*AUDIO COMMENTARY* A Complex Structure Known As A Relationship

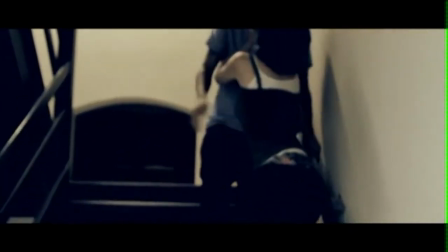(12:16)
oh yes why did you put it there's a you tell me your reason oh well they were going from the rooftop to the apartment so
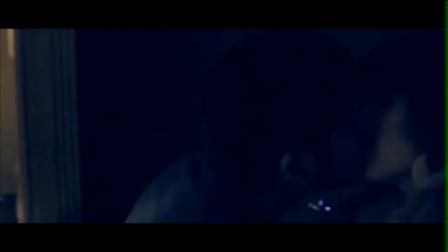(12:23)
it just felt weird that they were going up the stairs i guess even though it could still work that way it just and then putting a reverse kind
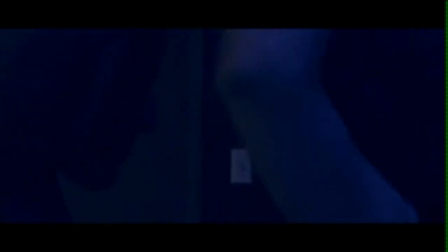(12:30)
of like i don't know i just kind of made this kind of pretty look to it yeah and then this i think it's such
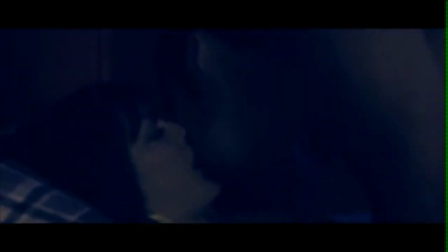(12:37)
a good choice like it just i don't know like it stopped from filmmaking point of view i thought it was really cool like just a simple little shot like that in there like it was just yeah i just thought it was great good i'm glad you liked it here's the worst lighting ever um i
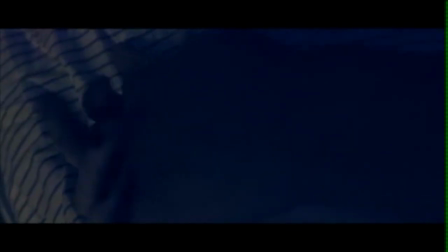(12:53)
this is i wanted everyone out of the room i wanted to shoot it myself and i really didn't uh know anything about lighting or sr her boyfriend
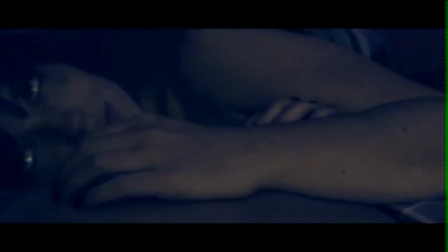(13:01)
wasn't in there he was not actually and it was awful because uh the lighting was bad i should
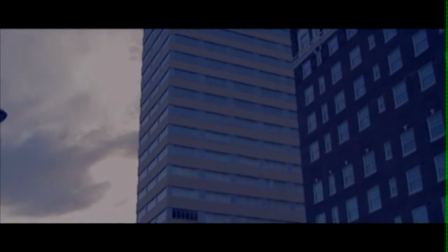(13:07)
have should have fixed it it's not the best lighting i put it there but it's not awful like i don't think it takes away from the movie for me yeah i think it was it was pretty much my fault at that um this next stuff uh my brother suggests i take away one year four months later he's like just take that away no one needs to see that but i ended up leaving it in there i like it because it kind of tells the story like it's
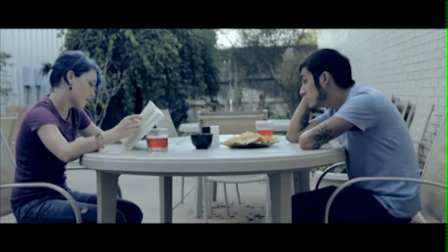(13:25)
not like a quick i like how that her hair's pulled up in this one you're kind of like oh she's like doesn't care anymore yeah you know she's got and it puts
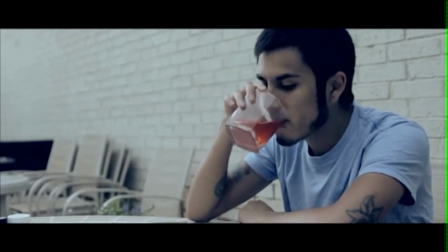(13:32)
that like it's not just that you know hey except he's got the same mosquito back there yeah but it's not like
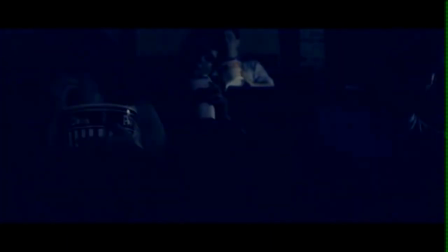(13:38)
you know hey it was two weeks later and they fell apart you know it's been some time right there's the popcorn bowls which were provided by my
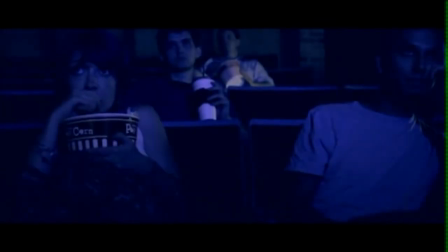(13:45)
girlfriend she bought those for me before this shoot so i was pretty excited that popcorn was nasty though i remember being really cold i was like
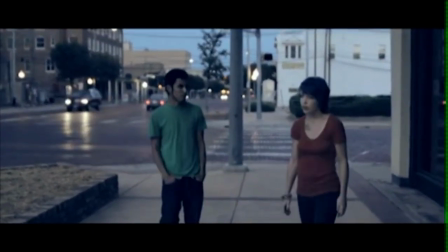(13:52)
trying to get a few bites and it was nasty um i love the scene here because it was like i love those you
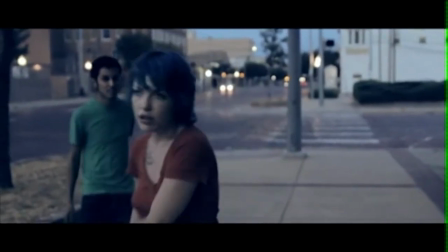(13:59)
know the lights being out of focus what were they really saying to each other he was telling her that were they really arguing yeah it was it was Because he
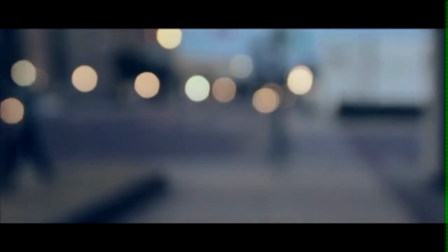(14:05)
always argued with her in real life. And I told him to really argue with her at that time. So he started arguing about her music sucked and all this stuff.
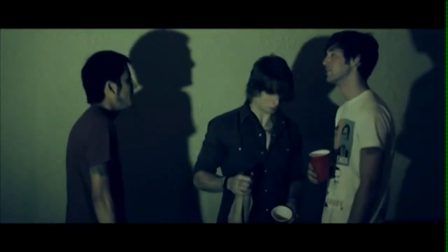(14:13)
I love this shirt that he's wearing right there. It's an Obama shirt that he's wearing. Skylar. That's yours, isn't it?
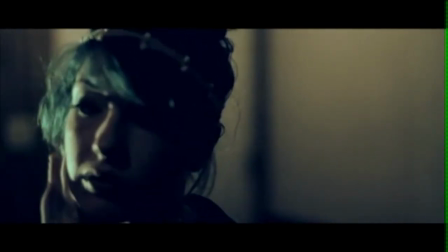(14:18)
Yeah, it's my shirt. I knew it. So I had to put that in there. I wonder who you voted for.
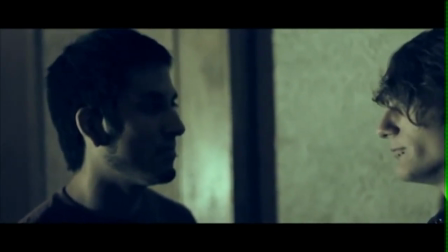(14:23)
I wonder. Let's see. Who's that? Who's that guy? In this scene, we lit this side green for jealousy and the other side red for anger.
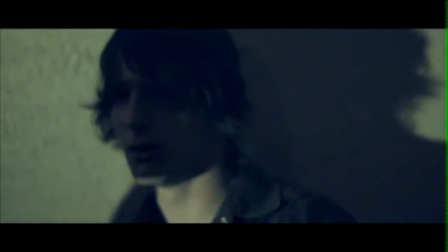(14:31)
Didn't really realize that until later on that that's what ended up happening. But that's Chase.
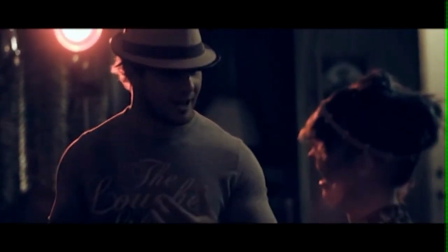(14:37)
He was actually in a Havilland video, if anyone's ever seen that. This guy right here is named Miles.
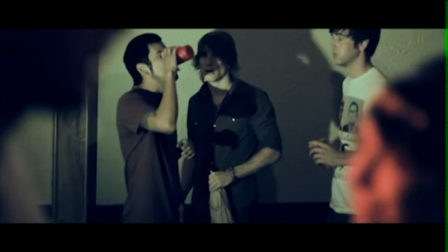(14:43)
He just stepped in and he became the, I don't even know the title of it.
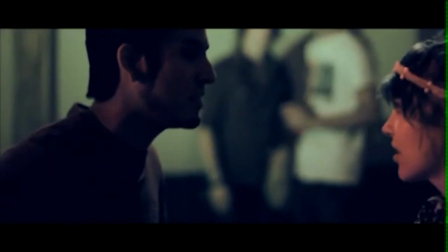(14:48)
I guess the other boy. The other guy. The other guy, I guess that would be the best of him. Yeah, and so there was actually tons.
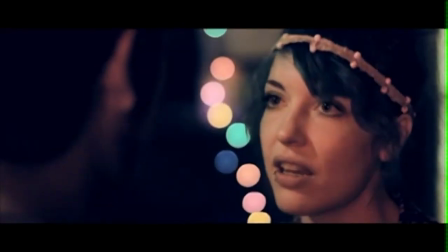(14:54)
Have you actually had a jealousy outrage like that? No, I have not. I've always kind of wanted to be that guy.
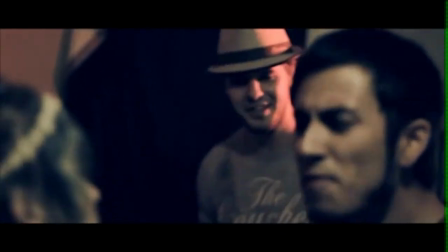(15:01)
Yeah, this is the manifestation of which I wish I could have done, like push this guy.
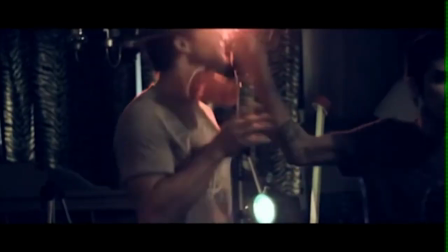(15:06)
But, you know, I would hope I wouldn't be the person who was swinging. To see Josh Cortez like that, I could never see him actually doing this in real life.
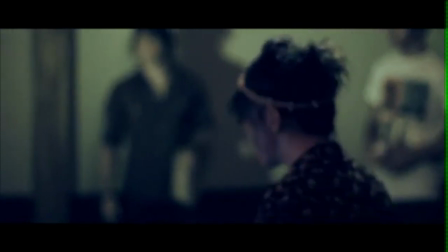(15:14)
He's usually pretty nice. Yeah, he's a nice guy. So, yeah. This whole thing, there was no point between this and the next scene.
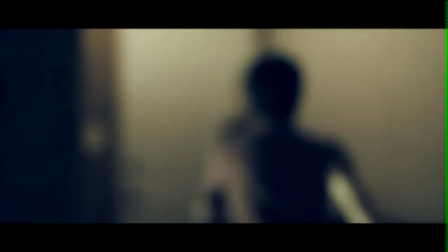(15:22)
So this random weird out of focus shot was the lead in for these two shots right here.
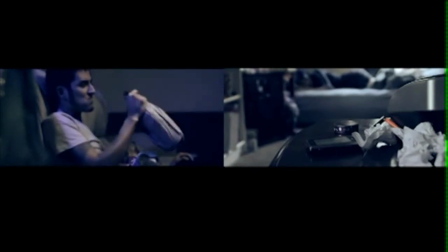(15:29)
It made no sense, but I think it works for what it was. Does he actually have alcohol wrapped in that bottle?
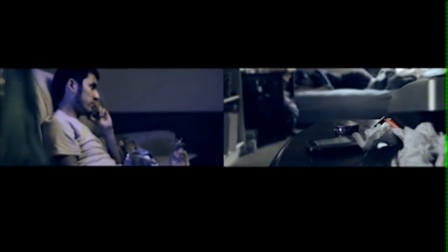(15:35)
No, I think that's not even an alcohol bottle. That's like an apple juice. And then the one in the foreground is, I think that really is alcohol in the foreground, but he has chips on his lap.
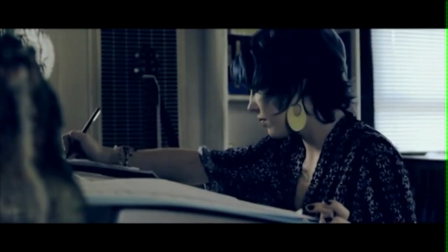(15:49)
So the whole time when you were writing this, was it all voiceovers for the most part?
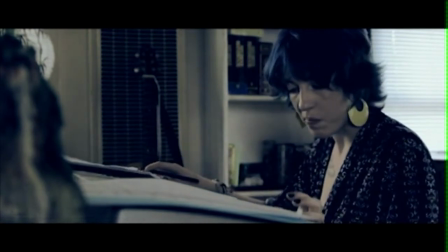(15:54)
Did you want any dialogue at all? Yeah, when I first wrote it, there was dialogue in the end.
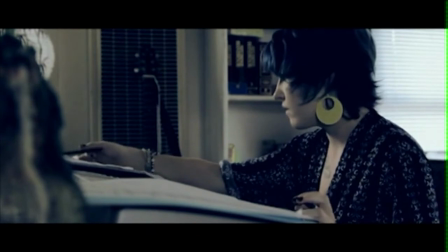(15:59)
She says, she goes to the roof and she says, I love you.
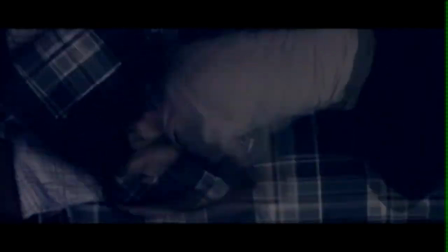(16:03)
And I ended up taking it out because I really didn't want it to be a movie about they got back together.
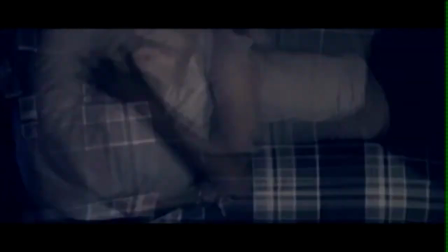(16:11)
Even though it's pretty much... It kind of assumes that. Yeah, so it's not a movie about...
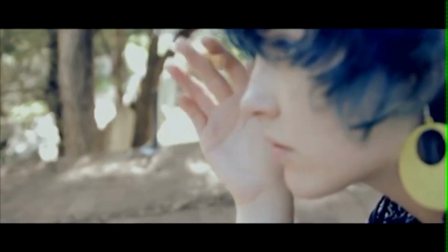(16:17)
It's a movie about the complex structure. That's in reverse, isn't it?
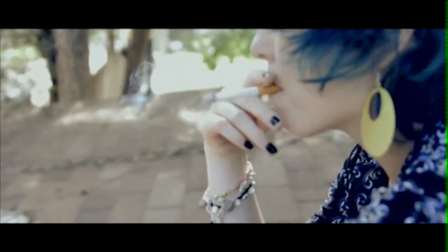(16:21)
Yeah, it's in reverse. There we go. I knew this. I like this part. Smoke going back in.